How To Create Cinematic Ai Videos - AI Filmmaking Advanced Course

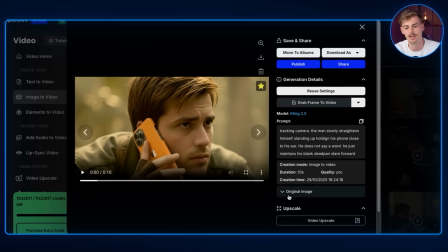(12:24)
And then I used it as a reference right here. So we have like the original image right here.
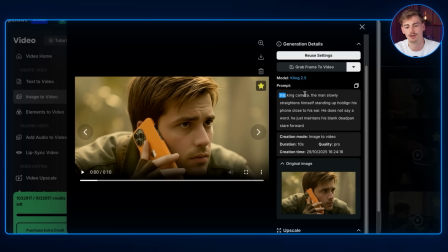(12:29)
And then I gave it my other prompt with Kling 2.5. So tracking camera, the man slowly straightens himself, standing up, holding his phone close to his ear. And he does not say a word. He just maintains a blank deadpan stare forward.
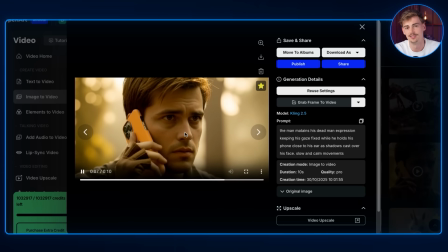(12:41)
Same thing here, I use Nano Banana to get a different angle from me being on the phone.
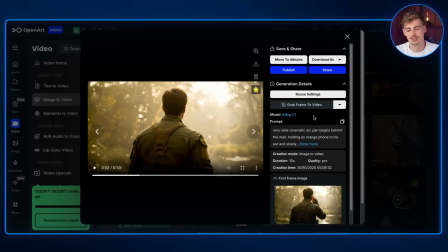(12:46)
Moving on, we got this scene where the unicorn is appearing. So the unicorn is not dead. Like that's the whole plot twist from this movie.
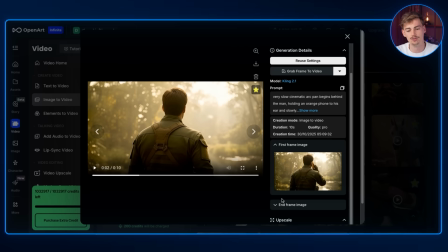(12:52)
So we have me standing there, a bit flabbergasted, and then I put the phone down and then we have this end frame of the unicorn being there.
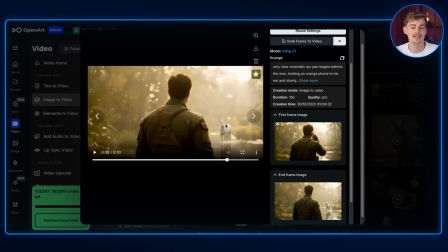(13:01)
This is simply done by just using Nano Banana and adding in a unicorn there in the background, then using start and end frame and giving it a very slow cinematic pan.
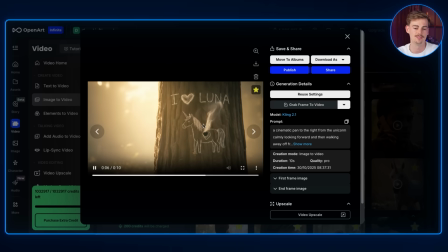(13:10)
I did the same at the last shot where I have like the tree and that is the complete video. Now that you got all your scenes ready, before you put them into your editor, you want to upscale them.
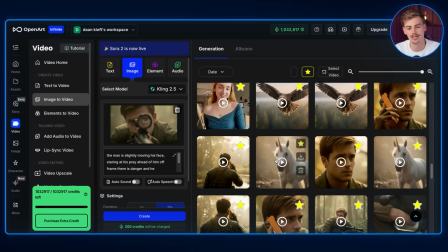(13:21)
Now, if you go over to the video, so for example, you can click on any type of video, you can already say video upscale right here.
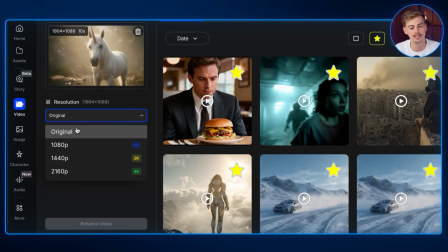(13:28)
This will bring you over to using Topaz Labs where you can upscale it to any type of resolution, for example, 4K, and you can select your frame rate.
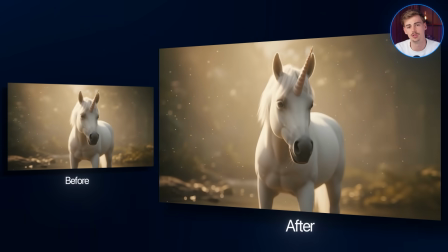(13:36)
Now you can enhance the video and this will give you better results. You don't have to do this, but it will make your video look a bit nicer. After that, it is time for the last step, which is post-production. And for this, you can use any type of editor.
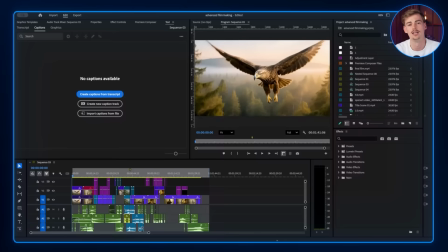(13:49)
You can use CapCut, DaVinci, or in my case, I'm using Premiere Pro. Now, once you're in Premiere Pro, you want to import all of your videos.
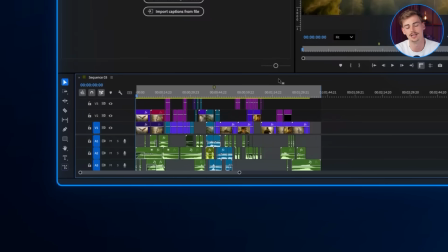(13:57)
Then what you want to do is you want to put all the clips together and you want to make a few cuts, a few transitions. With most movies that you watch, there are not many long sequences. Unless you're watching the movie 1917, that one has like an 8-minute long sequence or something. So in my case, I wanted to keep it short and like fast-paced throughout some of the parts. parts. You have slower parts and faster parts.
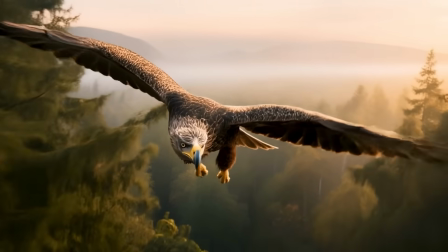(14:19)
Now, for the beginning especially, I wanted to have a few long shots because I wanted to slowly ease into it.
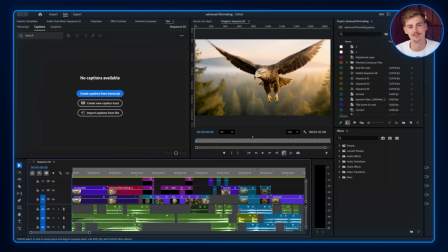(14:25)
So for that, I used a bit of sound effects to make it build up the movie.
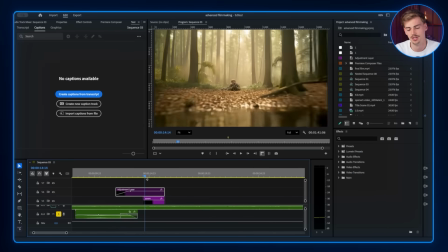(14:29)
Then I added in some blurs and some speed ramps to also fix a bit of the minor AI mistakes that I had.
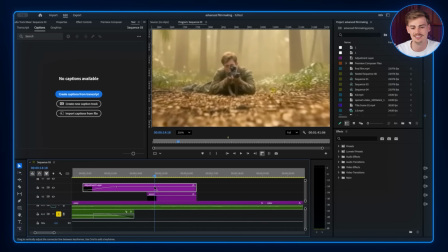(14:35)
For example, when this scene of the hunter is revealed, I didn't quite like how it was pretty pixelated, and I wanted to fix that by using a bit of a motion blur so you don't see it until the very last moment.
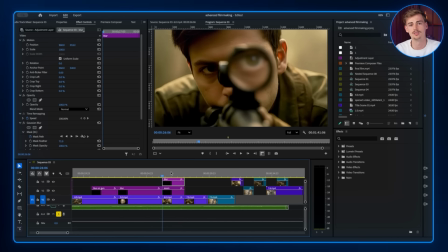(14:46)
I also added a blur around the sniper scope because I wanted the viewer to look as if you're looking through the sniper scope. And that's a trick that filmmakers use while editing a video to put some direction on where they want you to actually look.
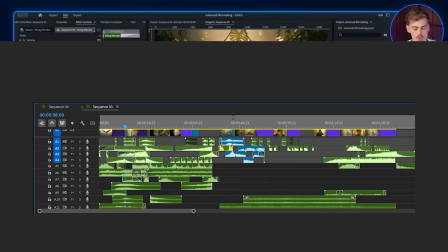(15:00)
Then we have sound design, and this is a whole world in its own. This could be a separate tutorial. And in fact, if you want to have the more in-depth behind the scenes of how you can edit your videos, then please make sure to join my free school community.
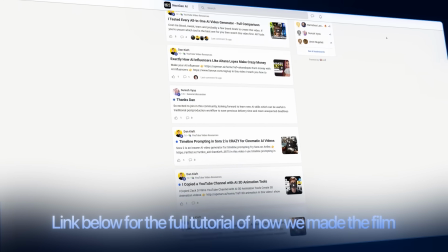(15:14)
In there, me and my editor go through the video and he will help explain how we edit in the sound design for this video. Because like for this, we used 11 laps and we wrote all the different sound designs. As you can see on the timeline, it is quite a lot to go over.
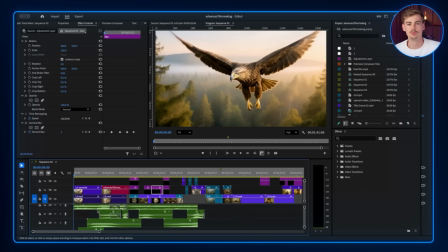(15:28)
But you want to add in like multiple different sounds later, them on top of each other to really bring everything to life. Lastly, we have adding in the voiceover. For that, I used 11 laps again. And then we have final touches, which is a bit of color correction. So now you have completed the editing, you can export your video, and then you have completed your very first AI movie. I know there's a lot to this, and there's still a lot of different small steps that you have to tweak in order to make it perfect. But hey, this still allows you to make everything yourself. There's no editors needed. You don't need any actors. You don't need to go to any location, you need any camera gear. You can make this if you have any type of idea in the back of your head. You can visualize this quickly using AI. Keep in mind, the tools that I'm using now might be outdated quickly as AI is only getting better and better.
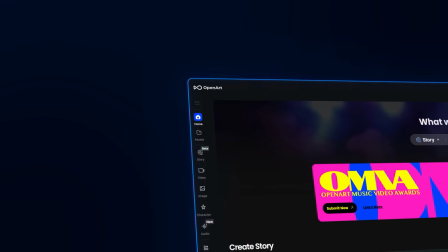(16:16)
The good thing is by using an all-in-one AI tool like OpenArt is they constantly update with the latest new AI tools. So for example, when VO4 is coming out or the next Kling or whatever, you will have it on that tool. I will leave the link to OpenArt in the description down below, alongside with a link to my community.